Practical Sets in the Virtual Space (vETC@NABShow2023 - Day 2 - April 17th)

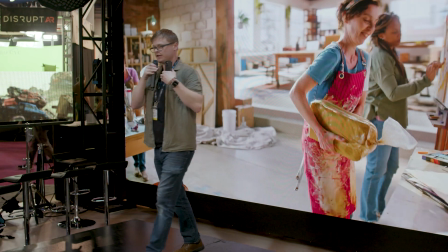[11:36]
And if you looked at the geography of the space,
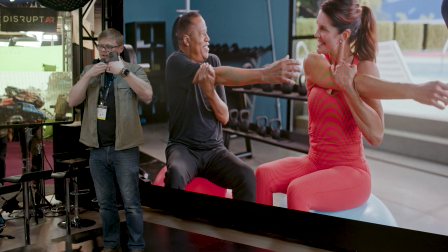[11:41]
the rise of the virtual step is literally right up against where the representation of the LED wall is.
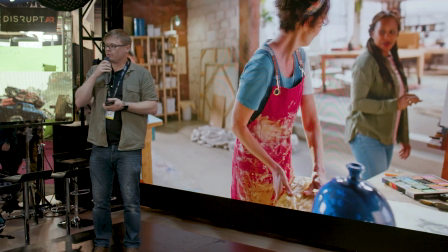[11:50]
It's like it goes right up against it. Now, does anyone know why we have a step there?
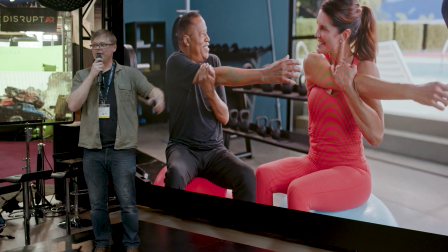[11:55]
Why did we feel the need to put a step there? Does anyone have any ideas as to why we did that?
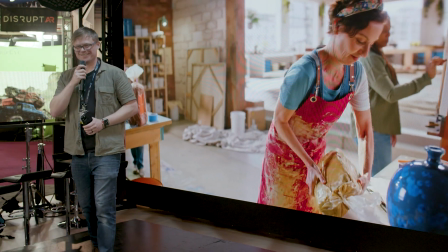[12:00]
Except for Wolfie. He already knows. Sure, Jamie. A footer, right.
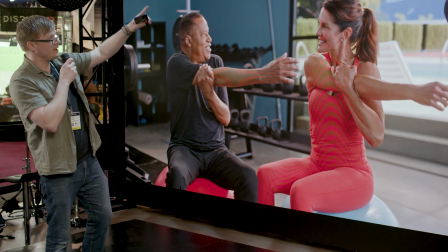[12:06]
Thank you. So the wall that we're looking at this on right here, it's hung from above.
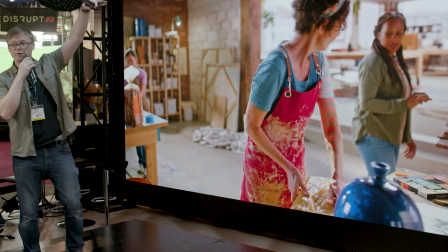[12:13]
You can see these supports up here. When the wall is hung from above, you can get it very, very low to the floor of your studio.
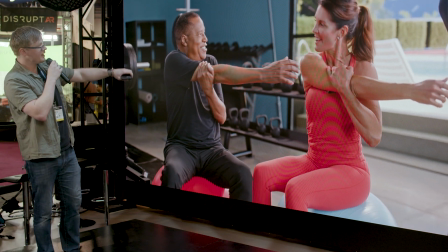[12:21]
In our case, we were not able to rig from above.
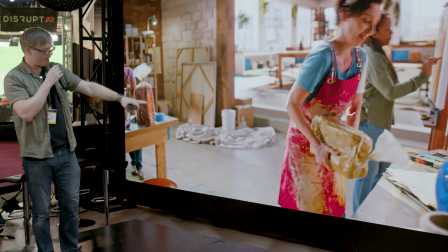[12:25]
So when we assembled this wall, we had a footer support underneath the whole thing.
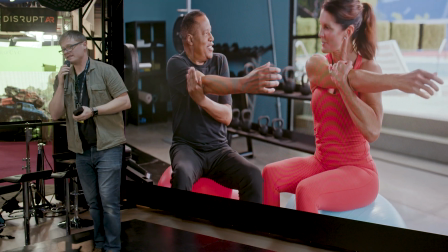[12:31]
It's about 6 inches tall. So what that means is when we're designing our practical sets, we know what our shots are,
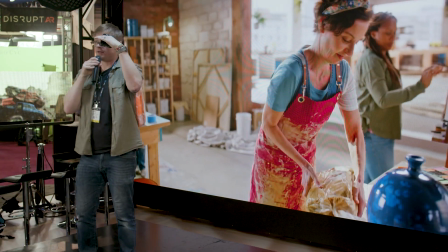[12:37]
and we know that however we're framing our shots, depending on how wide we're going and where in the space that the talent is,
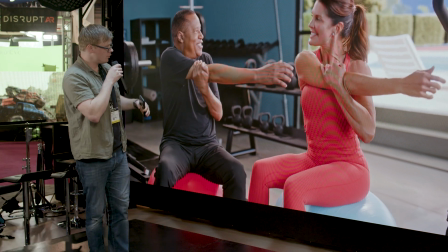[12:45]
we will need to do something about that footer. So in this case, I thought, hey, what if we built a little step and made it look like concrete?
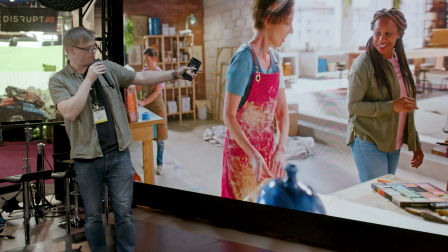[12:54]
Because our floor is concrete, and our virtual set can have concrete floors.
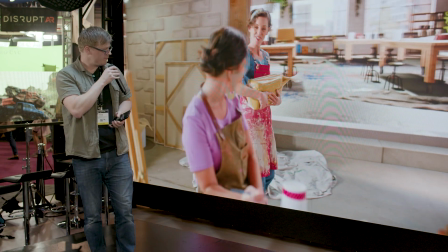[12:58]
That would look nice. So that's what we did, and I think it worked pretty well. And in fact, this one, we built the step for that other scene with the workout room.
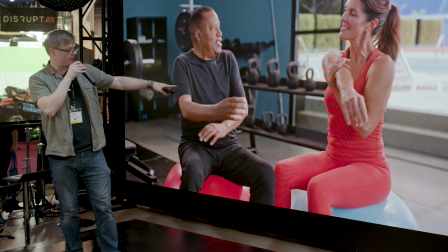[13:08]
That's what it was built for, and we shot that first.
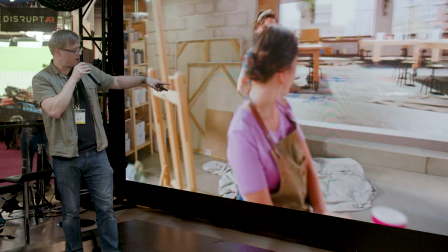[13:11]
When we were setting up the next scene in that artist loft, I said, hey, what if we put our step in there?
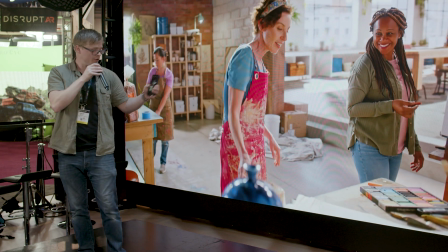[13:18]
And so the Unreal artist went to the other scene to go import that concrete element that he had built,
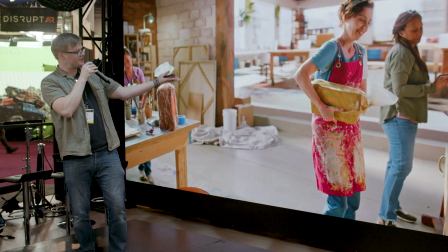[13:26]
and then he brought it into that artist loft scene and then raised the whole geography of the space up a little bit so it looked right.
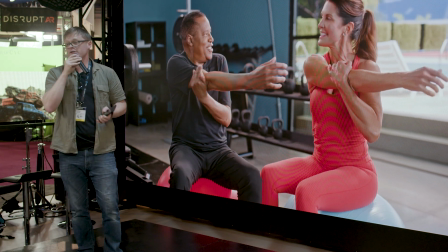[13:33]
And then we put our step down, and I was like, that was perfect. We were going to try to hide that footer using different methods, but this way was way better.
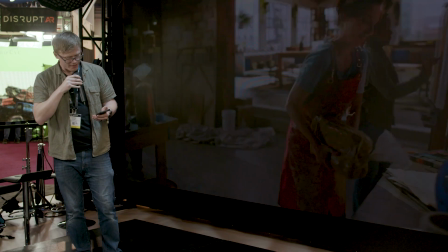[13:40]
So anyway, I'm kind of proud of that. I'll show you the, this is that spot.
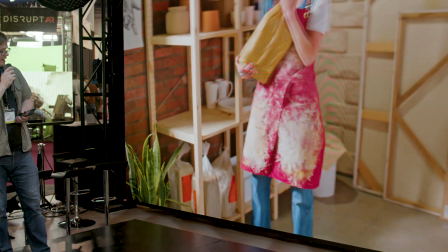[13:46]
You can see the wide shots showing that footer here when she walks past.
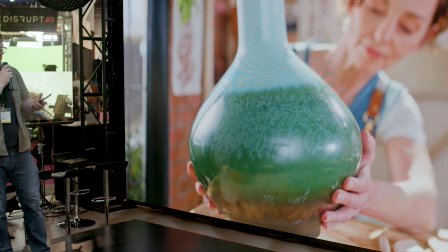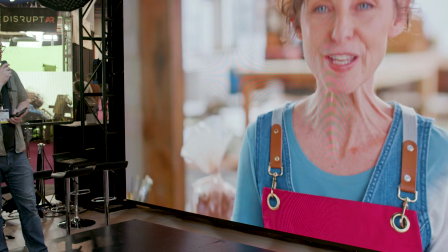[13:58]
So yeah, this was one of those clever little things.
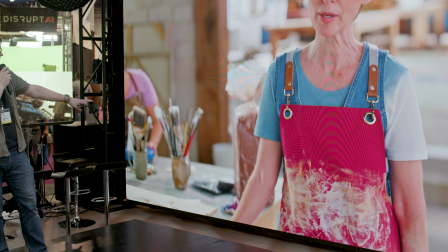[14:04]
Oh yeah, I'll talk about the foreground elements here. You know, obviously we have this big wall here and everything in front of that.
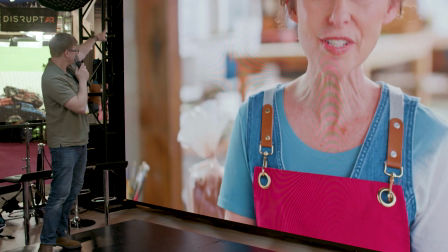[14:10]
So this beam right here, and then everything in front of that is real.
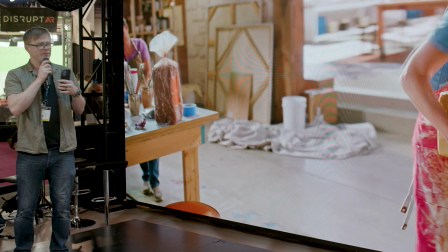[14:15]
Again, we're respecting, our job is to respect the geography of our set.
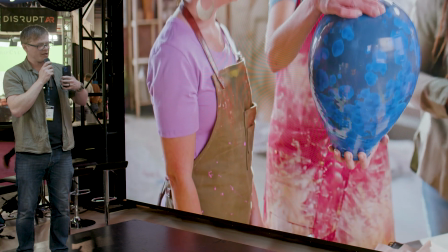[14:22]
We're trying to sell an illusion that this space is real.
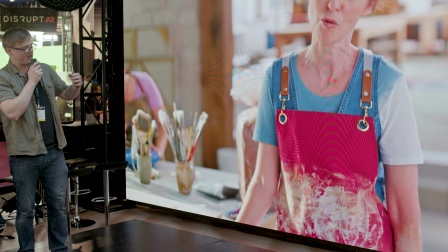[14:27]
So in order to do that, we have to respect it, and we have to say, okay, well, the actual real things in the room all need to be here, and then the not real things need to be there. So we treat it like it's a real space, even though we're dividing it into real and unreal. So a little behind the scenes just to show a little perspective.
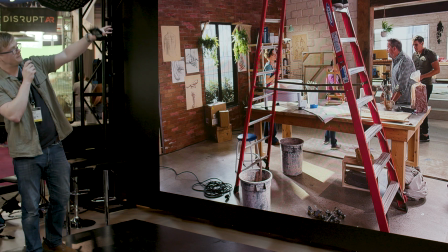[14:45]
You know, we had our walls here, our big faux beam overhead and all that stuff.
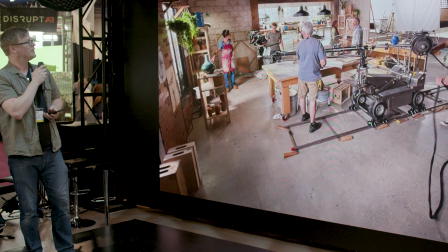[14:50]
We had a really great production designer for this project. So there you go, that's that.
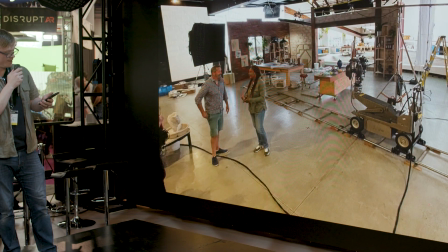[15:00]
And then
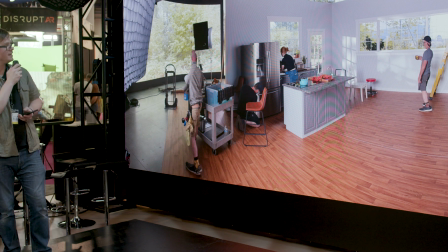[15:03]
for the last example I have here is part of that same ad campaign.
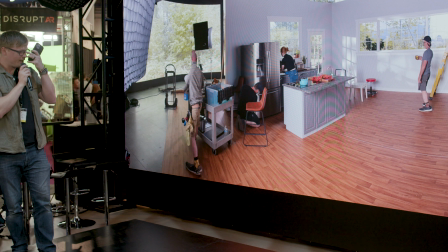[15:10]
So we had a kitchen scene,
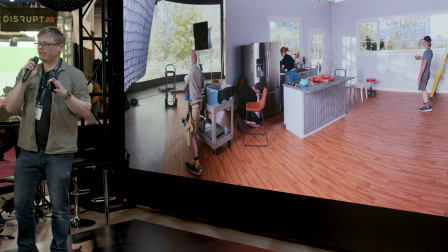[15:13]
and the budget didn't allow for every single scene to have an Unreal scene built for it.
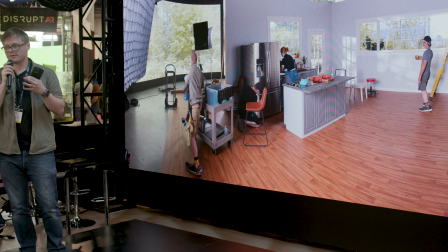[15:21]
The time that we would have to spend to do that was too high. So we augmented some of our scenes. We did, okay, well, we'll do plates for this. So I went into my backyard and I shot these plates just one weekend. And we put these plates up on the wall outside our windows.